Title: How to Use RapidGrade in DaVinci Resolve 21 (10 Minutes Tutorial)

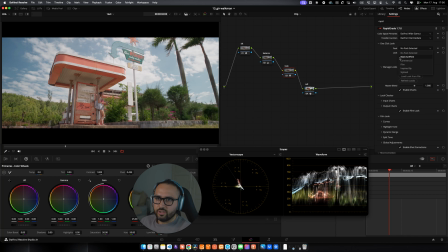We have a couple of different packs, such as black and white, commercial, film, inspired by, stylized, and inside each pack we have like different looks. Let's say we go under stylized, and then one of my favorite one is retrochrome.
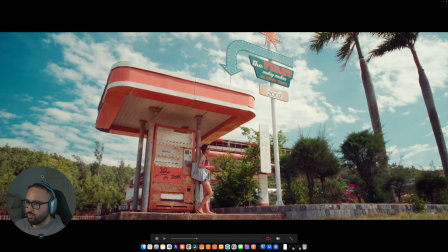Look at this, by just one click, and then we are here.
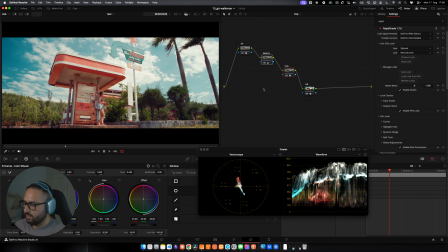Okay, let me go back and then grab these two and look at this here. Isn't that crazy? So what I'm seeing is like the highlights here, they are a little bit in your face.
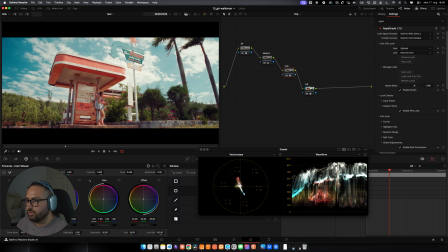Like my attention goes here instead of here. A great solution for it is to go under dynamic range here, activate it, and look, bam.
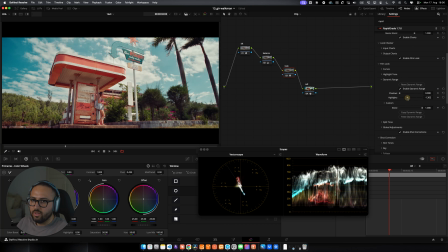You see, we can control it, and you can see it in my waveform if I just exaggerate. And now you can see how much details we can
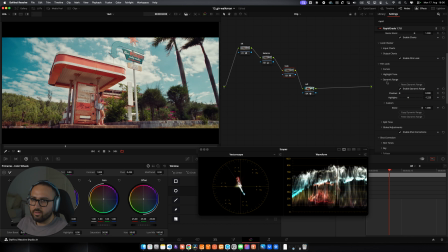get out of our image, and I think we can park it right here. And another great thing is, so right now our film look preset is on Kodak 2383, right?
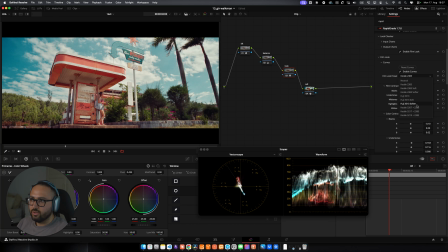And we can go and pick something like Fuji. Look, this is like another vibe. Or we can go with Kodak 5207 2383,
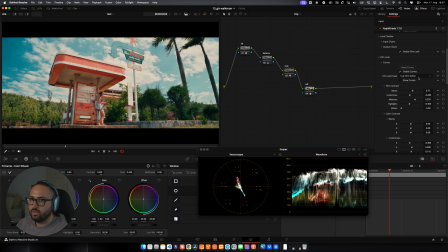and this is like which one we want, then we can go with that. I think I'm gonna go with this one. And here is,
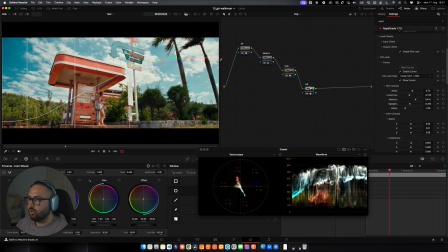if we click on show curves, we can see how exactly this look is created, right? And this is great. And then we have a lot of control over, let's say, undertones.
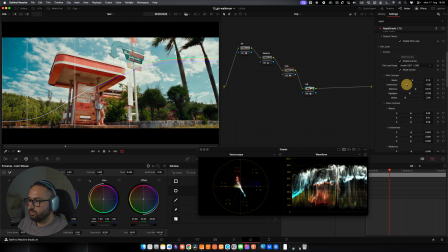If I just want to manipulate undertones, you can see this part of the image. I mean, at this part of the curve, and in like shadows in those dark areas. And we can go with our midtones.
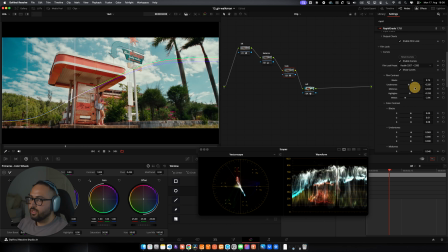Look, if it's too much, we can make it a little bit thinner, or we can just punch more energy into this image. And let's say this could be like an ad or something, or it could be a commercial.
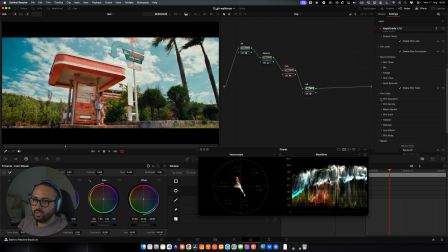So I want it to be punchy and like really in your face. And what else we can do? We can say, hey, I don't like the color of sky,
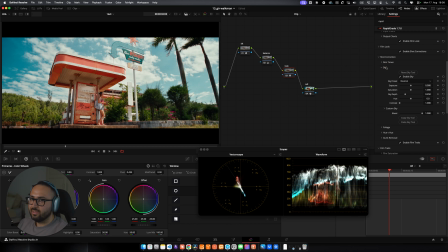and I want to make it a little bit more in teal. And we can go under sky, and then you see,
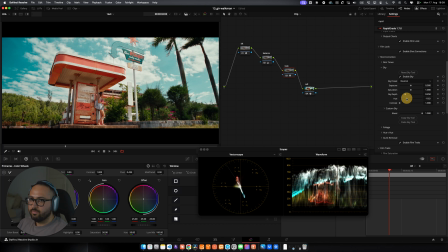we can change the color of sky by just moving this hue slider. And if we want to add more exposure to it, we can do this.
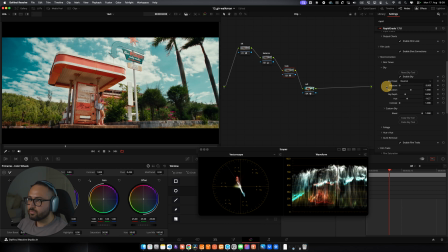Or if we want to make it darker, we can just play around with it. And I think like this looks great. But what I want is a little bit more film density here, because like these colors, they are some sort of pale.
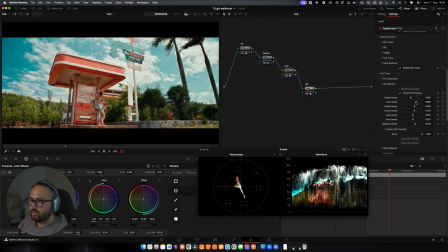We can make it a little bit dense. And under film density, we can go under red density. And you see, we can make it a little bit more dense, or global density.
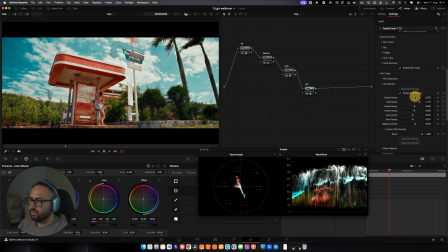Change everything. You see, go hard and come back and go easy on it.
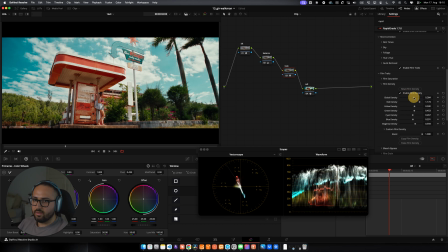Before, after. You see, I think like this much is great. And on this great day, I want some halation. And look at this here.
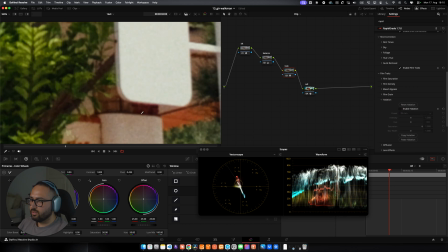If we disable it, and look here,
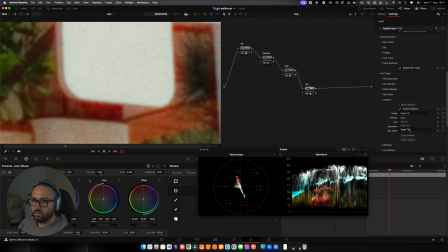enable, and we can go extreme, no, super 35, maybe before, after.
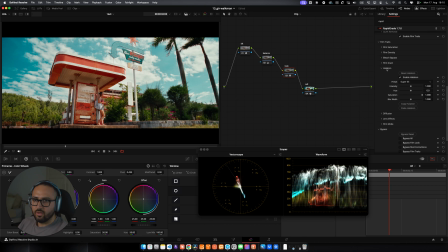This looks great. And then what else? I want some diffusion, and this is, the fog is too much, and then we can make it even harder.
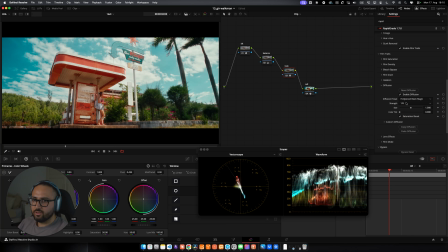But Hollywood Black Magic is my choice. What this is before, this is after. It gives us that bloom effect, that dreamy effect that we want. We can add some lens effect, like look at this
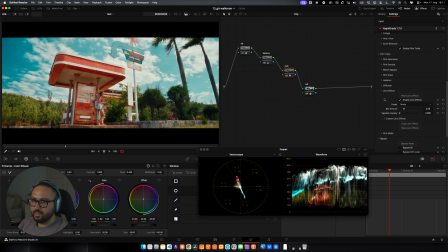part of image before, after, and this, yeah, this one is like the default one. We can go with preset of the Batman or preset of Shogun, but I think without preset
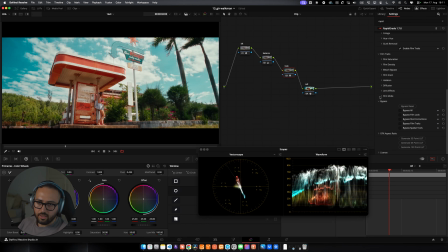looks great, because it's like a commercial, and we can say, hey, bypass everything. This is where we started, and now this is where we ended up,
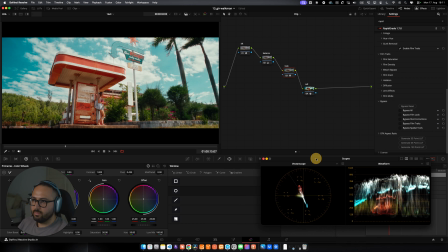like in under 10 minutes as I'm talking with you. And then we can manipulate a lot of things here. but I just wanted to show you how easy we can go and do that.
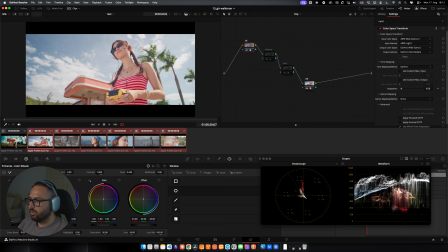And now if I go here and grab all of this and middle click and then bam,
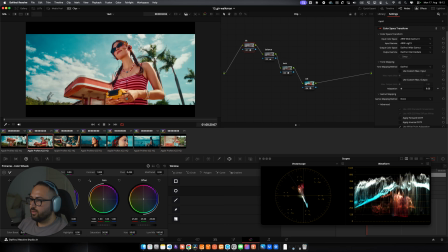I can apply it to every single shot that I have here.
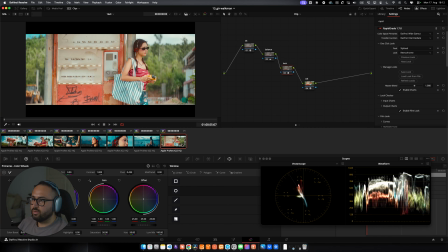And yeah, of course we can go and let's say this one, like this, I think like the balance is off because in comparison to this one,
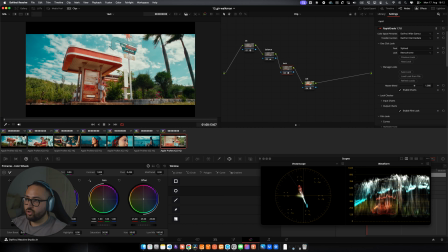we have an image, a punchy image, but here it's a little bit thin.
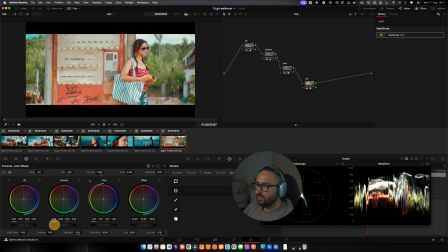What we can do is go under balance, drop the exposure to add more punch to it, and I think this can do the job. And then we can go under lock and
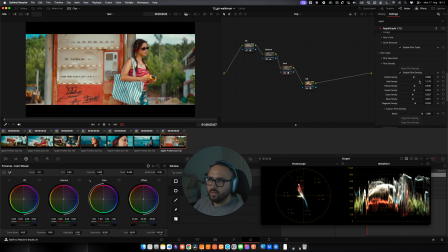under maybe film density and add some density to it, or we can go under curves and midtones, punch some color into it, and that's it.
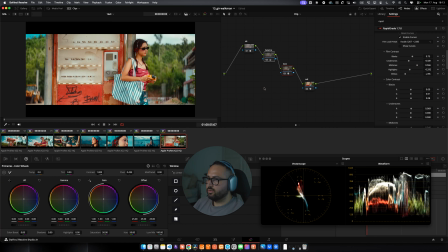Like this is Rec 709 and this is our final touch, and this is how
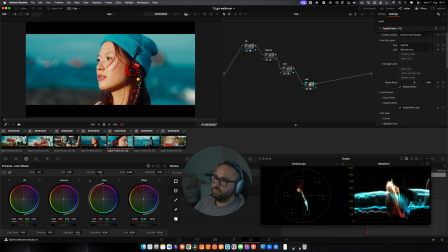easy it was for us just to go and like maybe here
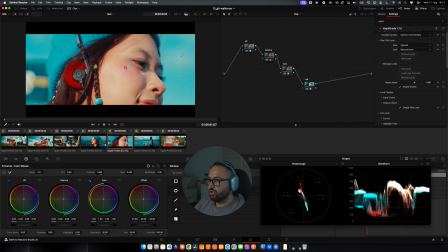you say the sky is too much, we can go again under sky and pull the saturation a little bit, and yeah, looks better. We can play around with it.
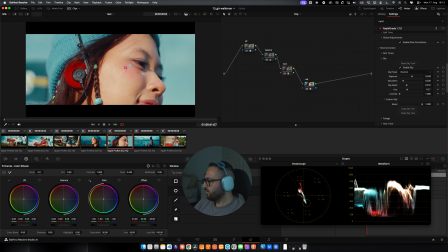You see, yeah, of course it's gonna affect these colors here because this is like the sky blue color, but we can, if we just only want to focus on background, we can do something better. Let me disable this one, add a depth map here like this,
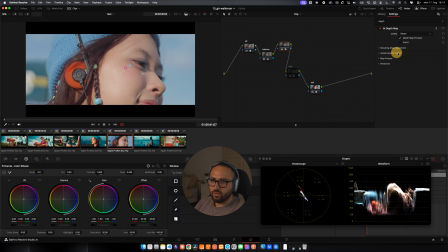like in case if we want to do something like that,
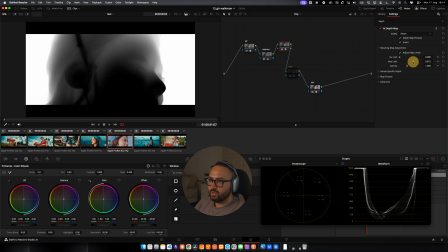just go under near limit, and let's say what's near to the camera, let's limit that. Post-processing to add some details.